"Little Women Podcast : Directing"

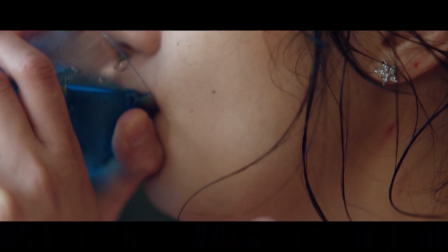(4:07)
Sequences initiated by the Blue Orchid, which made the viewer suspicious, have been hinted at long before.
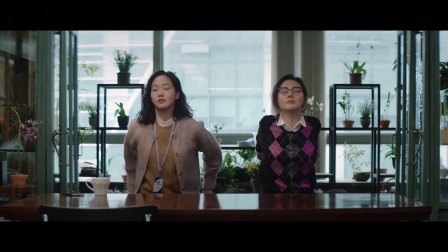(4:14)
So, where do we first see this orchid? The answer lies in the first half of the series' first episode,
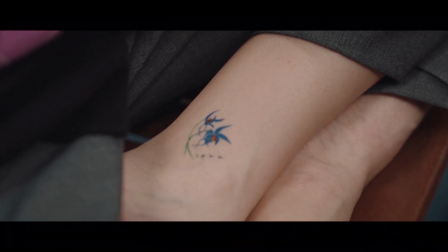(4:21)
where we take a glimpse at the flower tattooed on the ankle of Inju's colleague, Hwa-young.
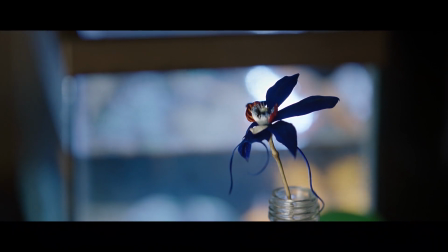(4:26)
This mysterious orchid, which we see in many places up until episode 6, and since the first few episodes we saw it in,
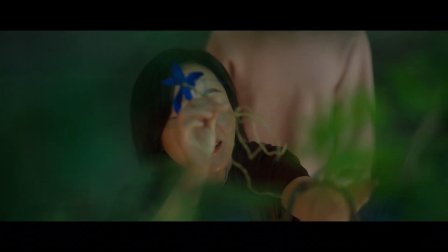(4:35)
were during the crime and murder scenes, makes ordinary locations seem mysterious and enigmatic to us later on,
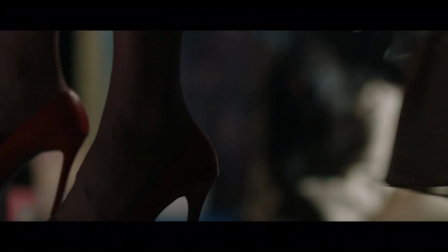(4:43)
which is also true for these red shoes.
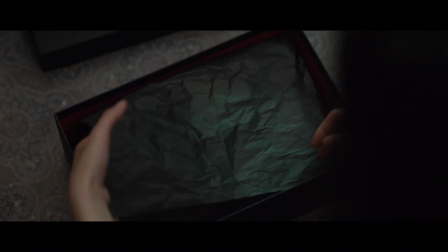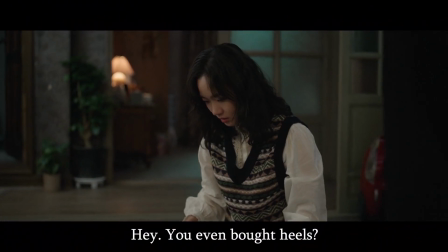(4:53) 뭐야? 구두까지 샀어?
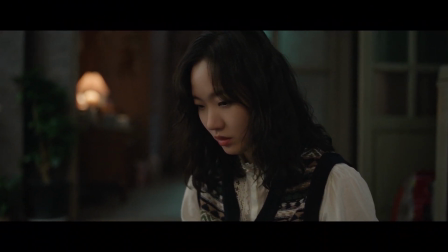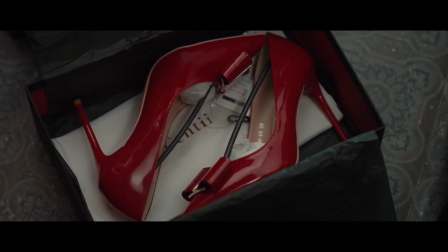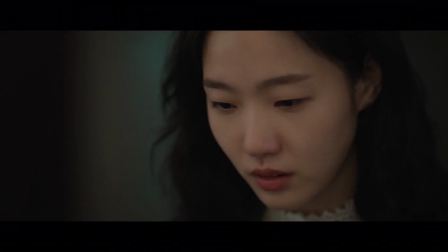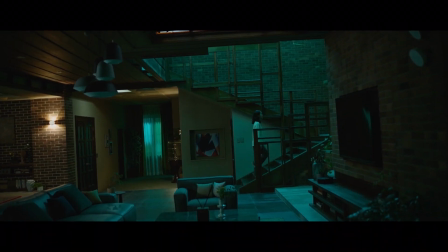(5:11)
Here, you can see the camera rotation that deviates from the horizontal axis, resulting in an inclined view.
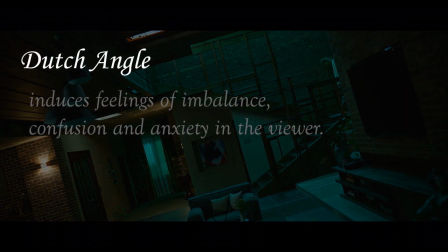(5:18)
This angle, referred to as the Dutch angle, induces feelings of imbalance, confusion, and anxiety in the viewer.
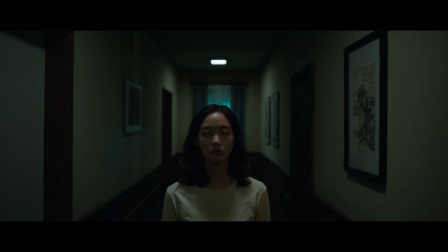(5:26)
Kim Hee-won uses this technique to visually represent and convey the dizziness Inju is experiencing to the viewer.
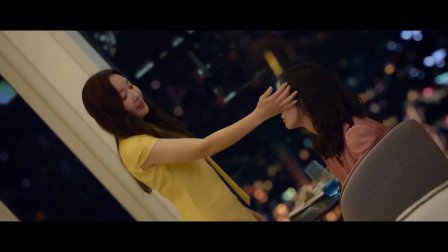(5:34)
Later, in the climax of episode 8, the two techniques that we had mentioned, the Dutch angle and the focus pull,
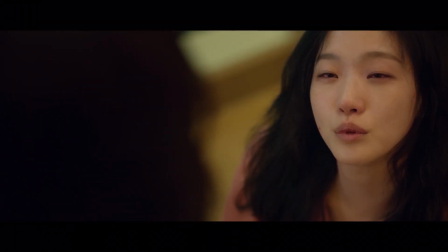(5:41)
are combined to perfectly visualize Inju's drowsiness caused by consuming the orchid extract.
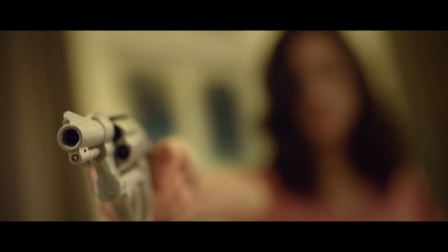(5:47)
It's worth noting that this angle that was used in the series Vincenzo was complementary to the events of the series.
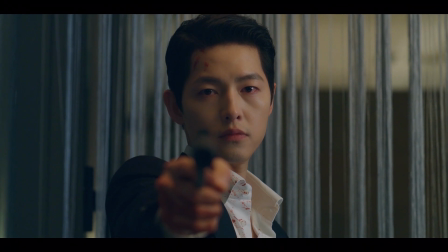(5:54)
Here, Kim Hee-won takes the weapon out of focus to draw our attention to Vincenzo's revenge,
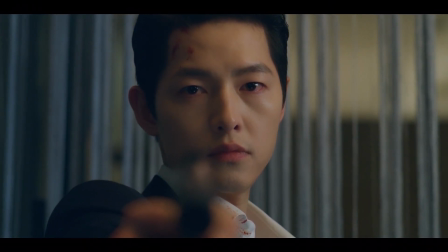(6:00)
brilliantly portrayed through Song Joong-ki's exceptional facial expression.
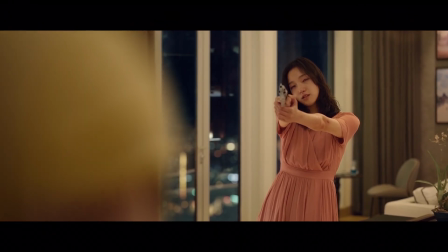(6:04)
However, in Little Women, the main focus of the sequence isn't the act of revenge, but rather the momentary thrill we feel upon seeing the weapon.
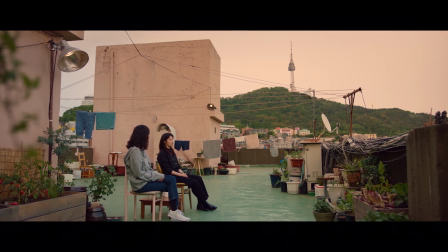(6:13)
It's noteworthy that this isn't the only reference Little Women makes to Vincenzo.
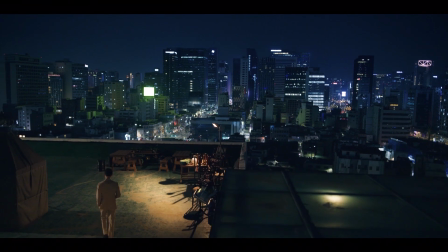(6:18)
If you pay close attention, the rooftop in this series is the same rooftop in Vincenzo.
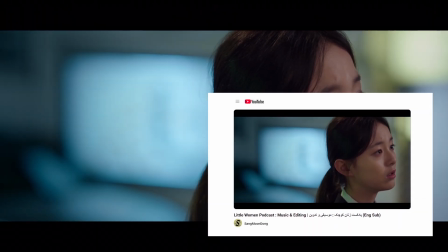(6:25)
Another fundamental aspect is the use of music.
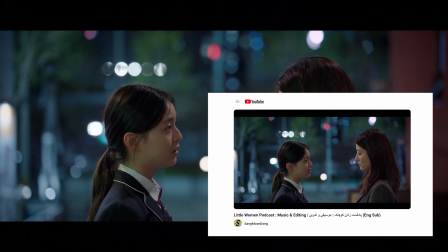(6:28)
While we discussed its role in setting the mood and maintaining the series' coherence in the second part of our podcast,
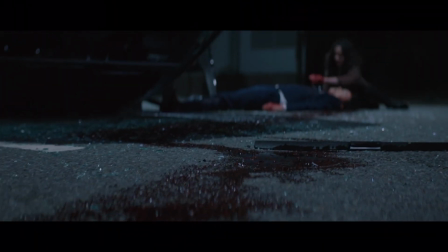(6:35)
here we want to examine it from a directorial perspective. Music in Little Women is one of the crucial factors that introduces a fantasy ambience to the series.
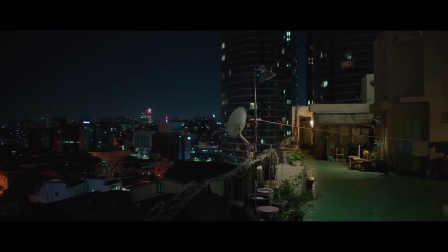(6:44)
To understand this, let's revisit the birthday sequence of Ine in the first episode.
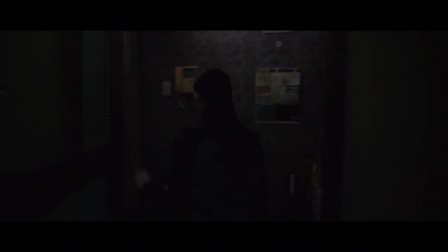(6:50)
From the very beginning, pleasant atmospheric music immerses us, which contrasts with the lives of the three contrasting sisters.
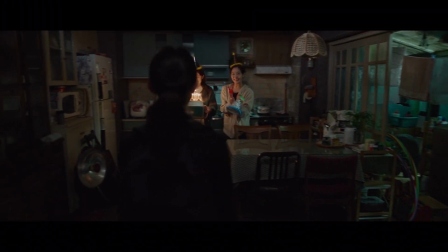(6:57)
For instance, placing dramatic background music on these sequences would seem much more fitting, but the objective of Little Women's screenplay isn't to highlight drama.
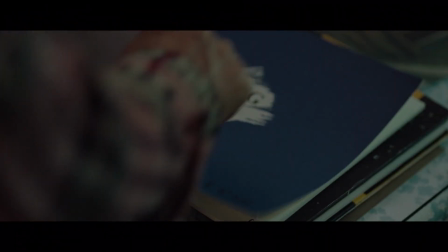(7:06)
So in synchronization with the screenplay, the director overlays the sequence with fantasy-like music, altering our entire perception of the sequence.
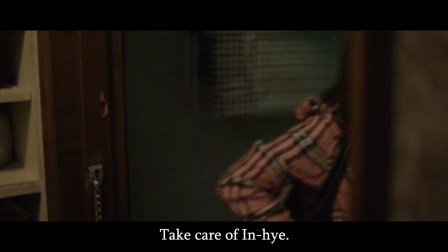(7:18) 이내 잘 부탁해. 가서 편지할게.
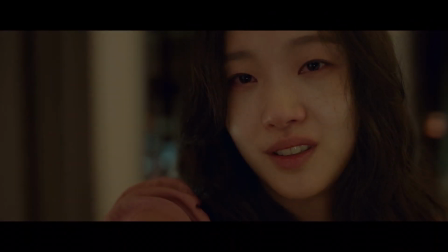(7:25)
Of course, that's not the only purpose of the music.
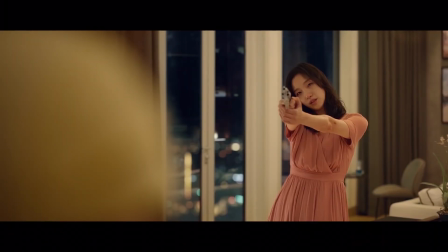(7:28)
The director uses grand music pieces resembling classical tracks, and more importantly,
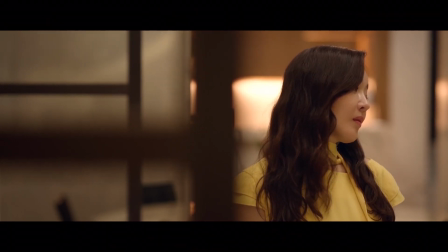(7:34)
they deliver a bustling and disorienting rhythm to heighten excitement and tension.
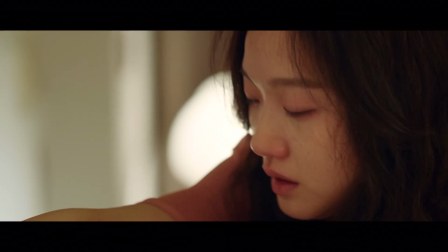(7:39)
How?
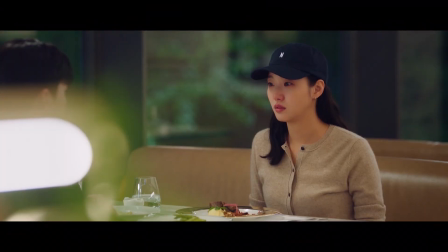(7:45)
These music pieces do two things. Firstly, due to their rapid rhythm, they accelerate you.
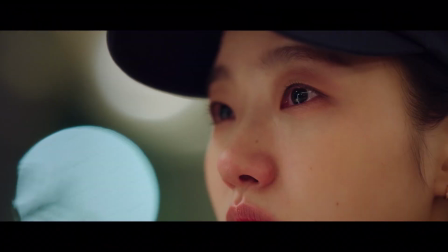(7:51)
And secondly, owing to their grandeur borrowed from classical tracks,
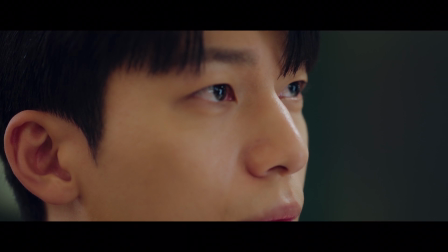(7:55)
they completely captivate your attention, emphasizing the topic's importance.
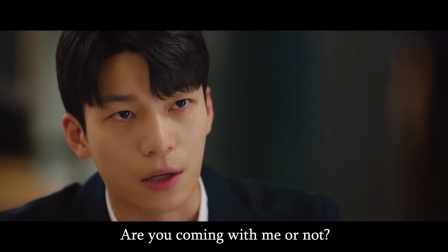(8:00) 같이 갈 거예요, 말 거예요?
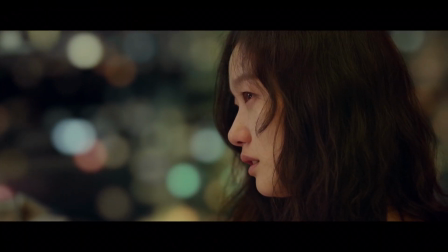(8:16) 가요.
The result is that even though the sequence seems serious before being resolved by the screenplay,
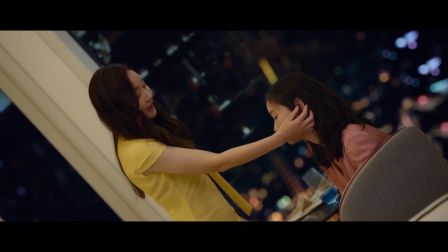(8:24)
with the addition of music, it becomes exaggerated in its importance.
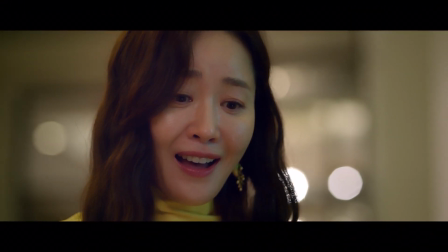(8:28)
The screenplay's role here is crucial, with the conclusion of episode 8 amid this sequence keeping the viewer on edge.
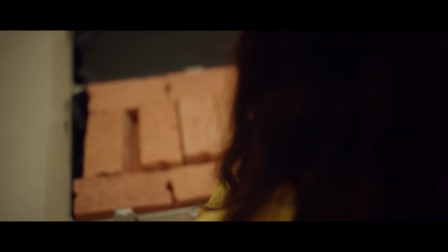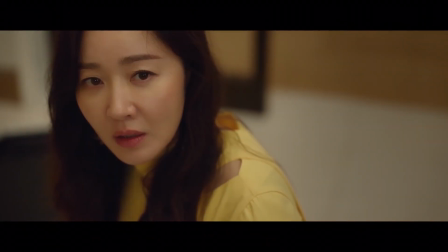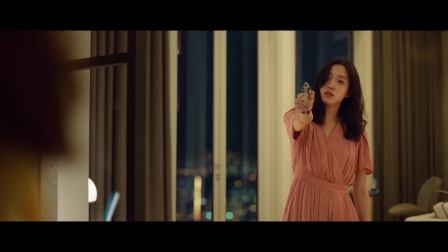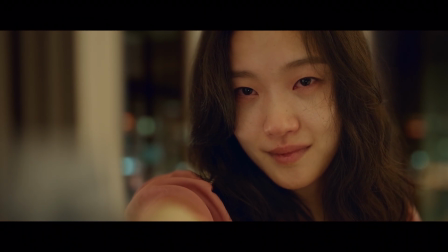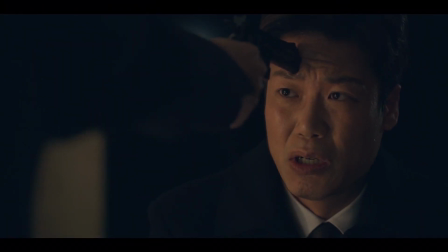(9:25)
It should be noted that this kind of use of background music was also employed by Kim Hee-won in the series Vincenzo.
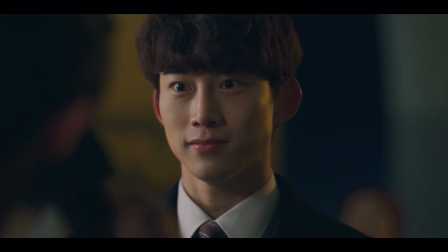(9:32)
He's gradually becoming one of this director's signature acts.
장준우.
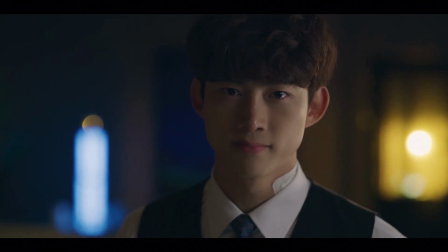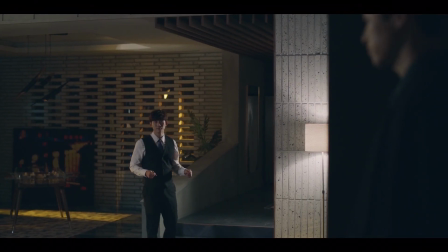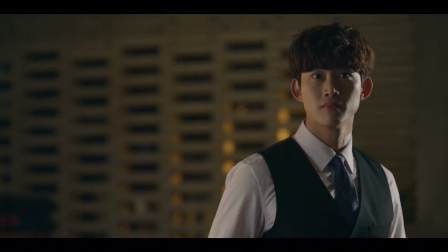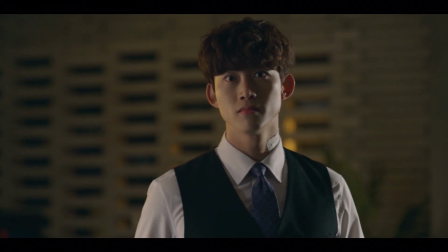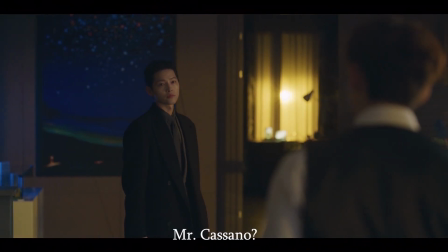(9:59) 빈센조 변호사님?
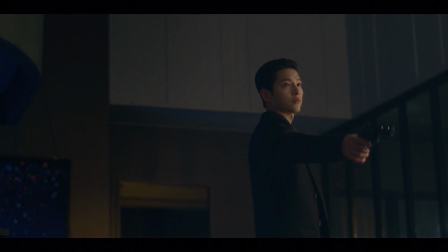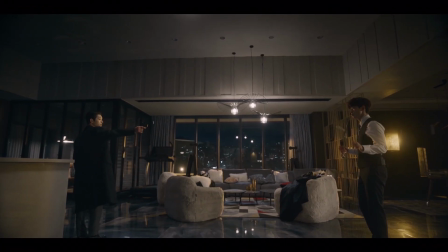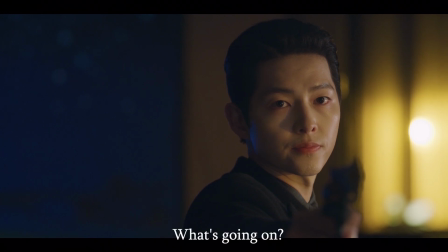(10:15) 무릎 꿇어. 갑자기 무슨 일이에요? 무릎.
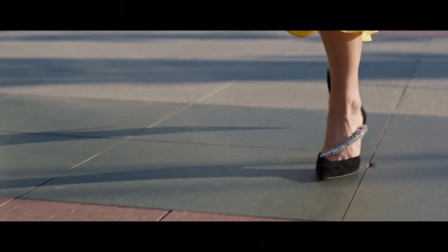(10:20)
Finally, the last frequently used technique by Kim Hee-won that we can mention is the slow motion technique.
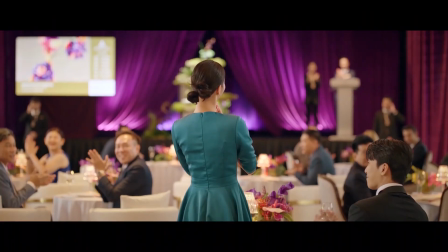(10:26)
To briefly discuss the function of slow motion in cinema,
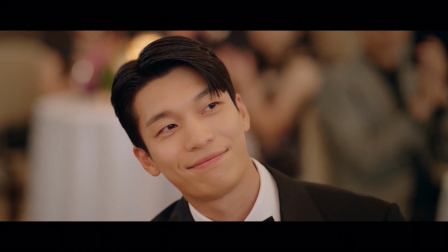(10:29)
it's quite similar to what we had discussed earlier regarding the music genre of Little Women in crucial and dramatic sequences.
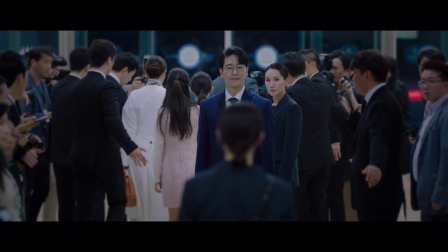(10:37)
Essentially, slow motion exaggerates situations and emphasizes emotions.
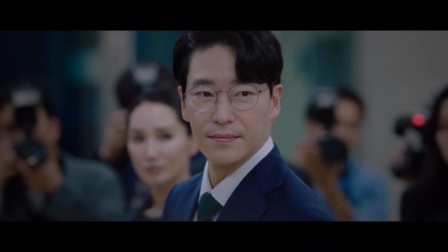(10:42)
Imagine the results when these two elements, classical music and slow motion, are combined.
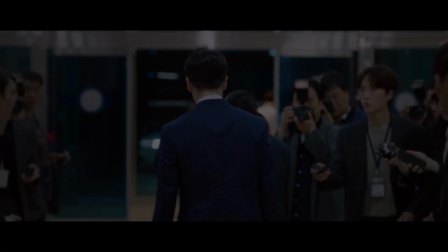(10:47)
It's a cinematic masterpiece.
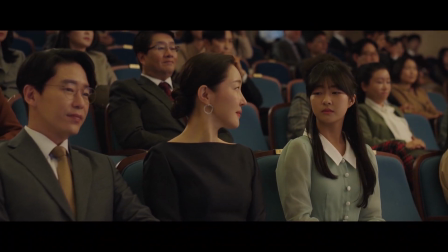(10:50)
The best example we can cite here is the sequence where Hyun wins the Daesung Award using Ina's painting.
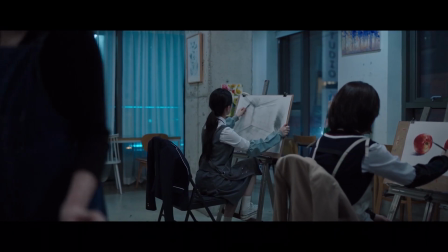(10:57)
Let's observe the directorial elements that make this sequence captivating.
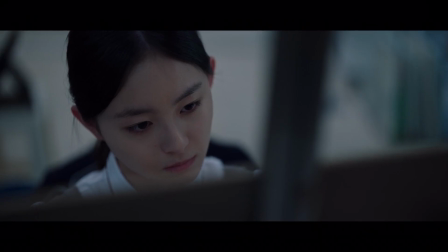(11:01)
The music initiates a feeling of tension and slow motion amplifies it.
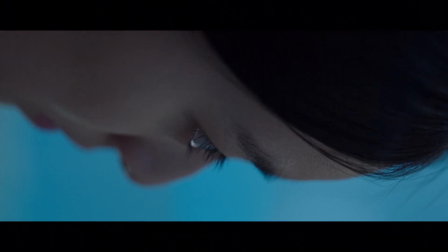(11:06)
The sound of cheering gradually fades, replaced by the sound of nervous scribbling on the award-winning painting with J-cut editing.
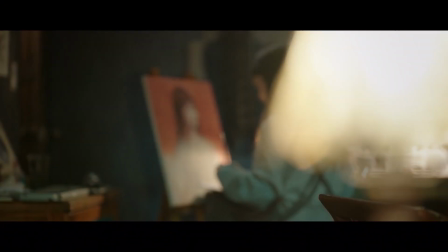(11:18)
Through his skills, Kim Hee-won elevates these ordinary sequences into memorable moments.
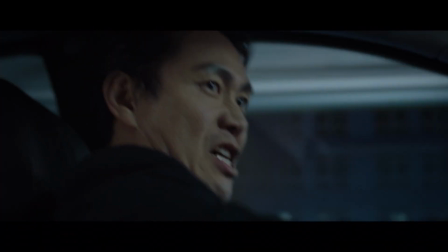(11:24)
If you're still skeptical about Kim Hee-won's exceptional capability, watch the brilliant focus shift from director Shin's gaze to the arcade.
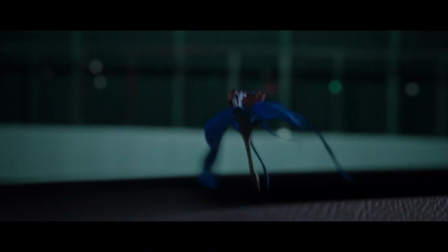(11:32)
It crafts the riddle in your mind, facilitating the pacing of this sequence.
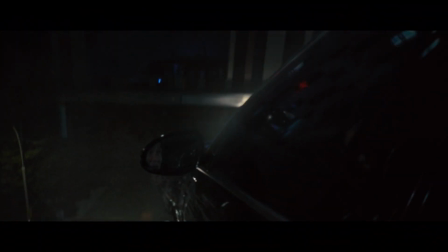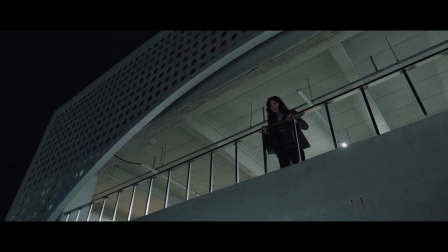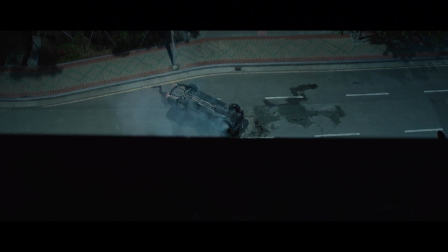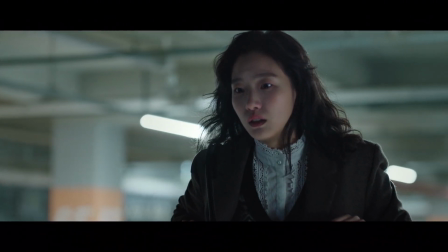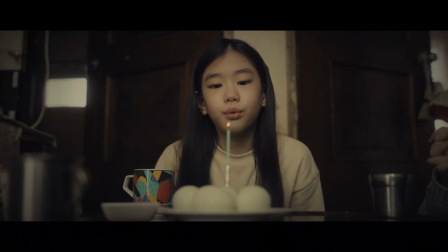(12:06)
Well, that concludes Little Women, and this was the last episode of our Little Women podcast series.
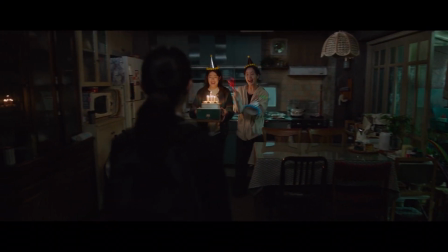(12:11)
We hope that you enjoyed it and found it informative.
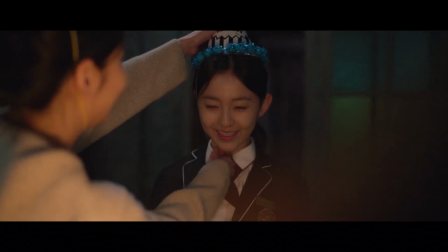(12:15)
If you enjoy following such content, please consider subscribing to us and hit the notification bell so you're informed as soon as we upload our new videos.
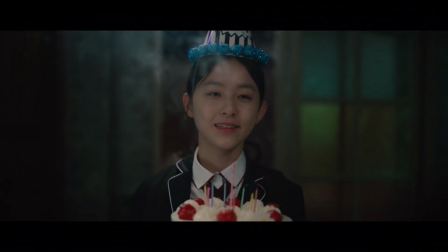(12:23)
Thanks for listening to us. Goodbye!